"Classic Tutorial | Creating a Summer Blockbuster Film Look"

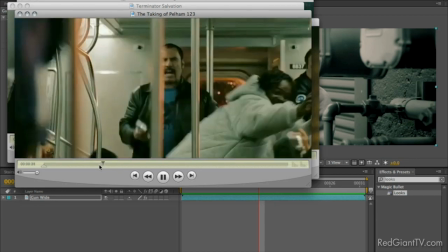But one thing about Pelham is that you'll notice,
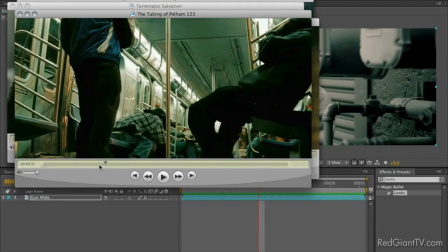like Terminator, the shadows are really green, but like
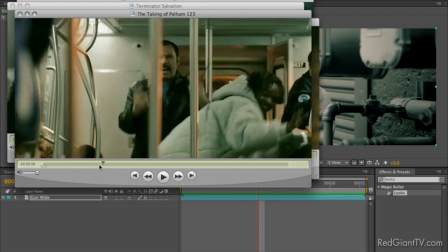Transformers, the palette is very poppy.
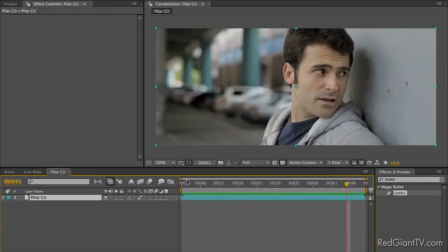So I'm going to go back to a new shot here, and I'm going to go back to Colorista,
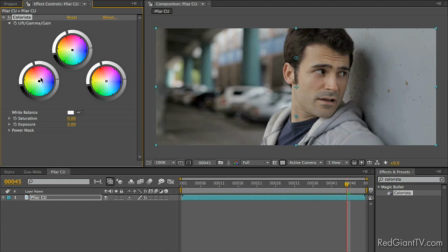and again, now we can do this pretty quick because we know what we're doing.
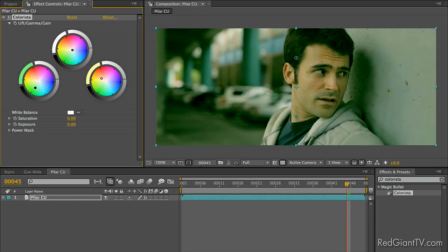We're going to push the shadows towards green, highlights up. We're going to super crush the contrast here. We're going to bring the highlights way up. We're going to lift those midtones so it doesn't get too muddy, and maybe we'll just suck a little bit of saturation out of it.
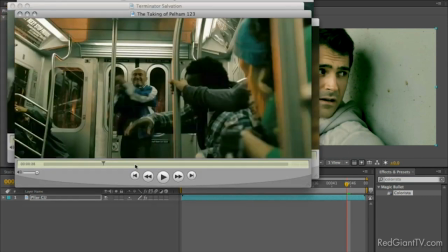Okay, it's all right. It's not great. Too much saturation.
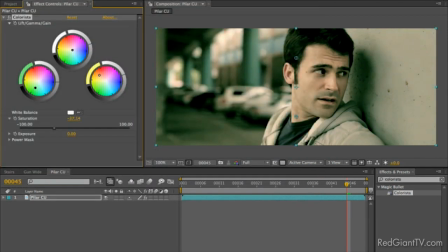All right, may need a little more orange in there, a little more oranginess. Now I want to start bringing this back. So notice that as I go one way with one effect, I want to push it a little bit farther than I'm comfortable with.
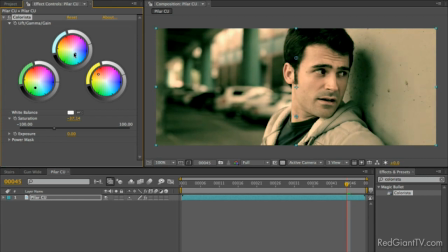I'm pushing the highlights until he's almost like a salmon sitting there. But then I'll suck back with the midtones, get a little more of this coolish color palette in there. And all right, now we're starting to get Pelham-y. I'd like to maybe get a little oranger on him.
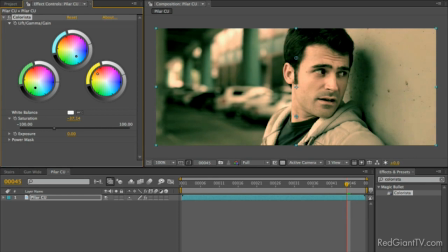He's getting a little pink. Where can I? Yeah, it's tricky. It's tricky.
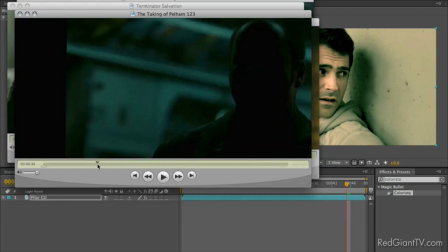It's good. Okay, so look at that, separated at birth.
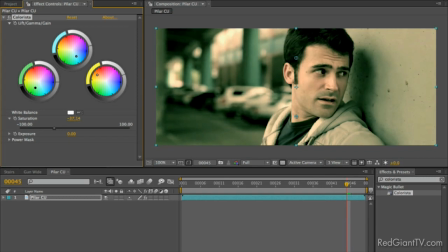Okay, maybe I need to get my midtones down just a little bit. Okay, so this did a pretty good job. One of the things, though, going into the shot that was kind of bumming me out was the colors in the background here.
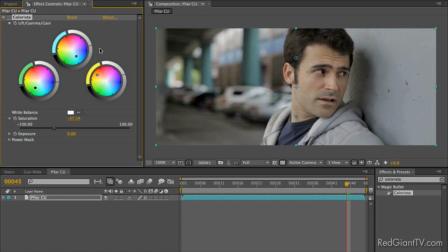There's a lot of color back there. I like the fact that when I apply my overall look here,
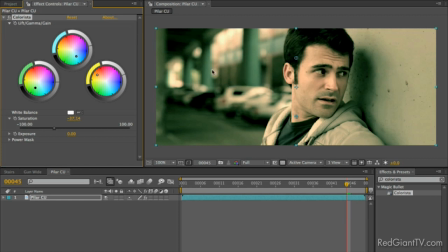it does kind of suck the values out of that a little bit, but it's still a little colorful back there.
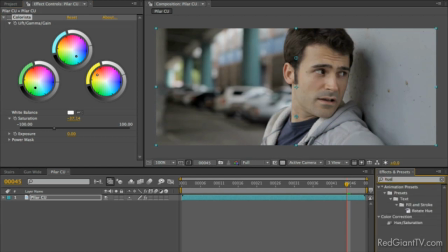So I'm going to actually reach for an off-the-shelf effect here. This is a favorite one of mine, actually.
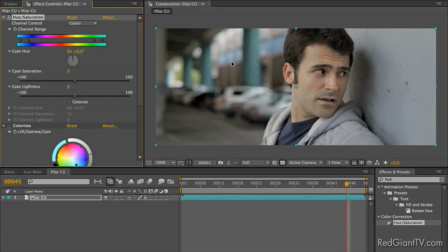I'm going to take hue saturation. I'm going to grab cyans, those colors that we say are complementary, and I'm actually going to radically expand. A lot of people don't use these little controls in here, but these are really handy. I'm going to radically expand what's considered cyan so that it actually includes a lot of green and a lot of magenta.
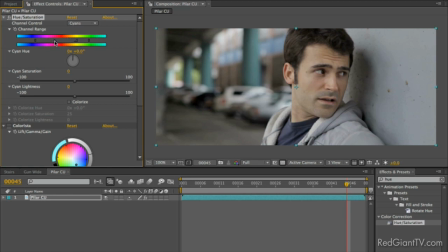In fact, the only things I'm not going to let it touch are orange, which, as we remember, is our skin color. So I'm going to take, now I'm going to take cyan saturation, which is really kind of everything but skin tone saturation, turn it way down.
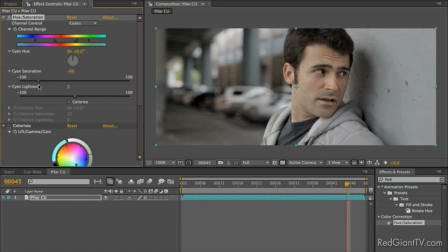Look at that. It's almost a black and white movie except for Eric. Now I'm not going to take it quite that far, but I'm going to take it almost that far. So I'm going to turn that on and off. So here's the original. Now here's me controlling the palette. Eric's blue shirt has become gray, and these teal colored pillars have become gray.
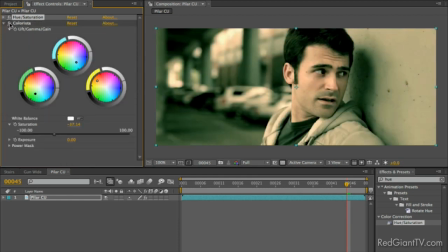And we'll just fold that up, and I'll put our look back onto it. And now, see the difference? Whereas this is a little bit out of my control, this is fully in my control. Now I'm really controlling the palette.
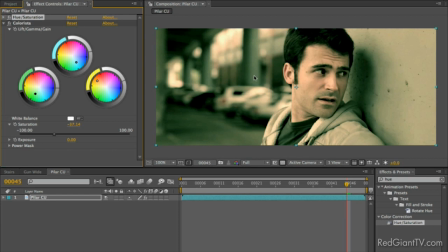I'm taking a location that I didn't control, that I wasn't able to paint or light or do anything with to control, and I'm really making it my own. And again, the only other thing I would probably do on here is just reach for another Colorista
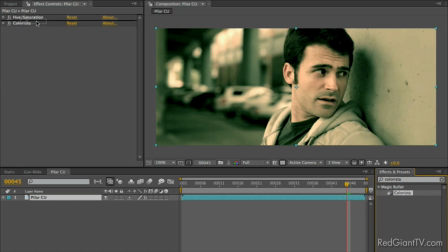and pop it in between those two and do a little vignette.
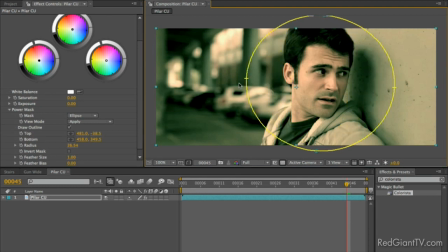Now, why did I put Colorista in between the two? Invert it, exposure.
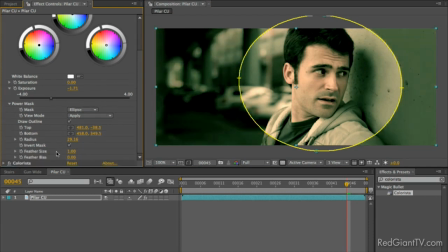I always bring down the exposure just to see how crazy I want to push it, and then I turn up the feather to kind of spread it back out again.
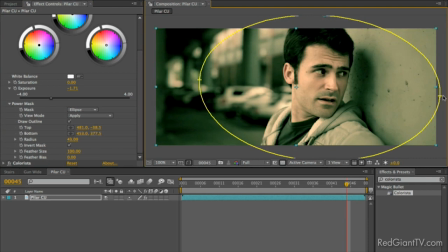So let's just pop that little vignette, but I want to darken this pillar. I don't like how bright that pillar is.
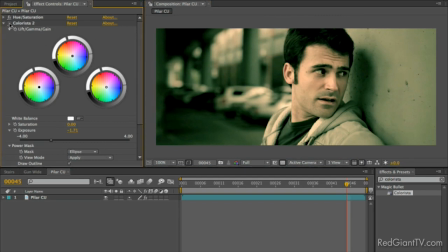I want Eric to really be the focus of the shot. All right, so this is my, sometimes if you do a lot of these, it's helpful to name them, so I'm going to call this vignette.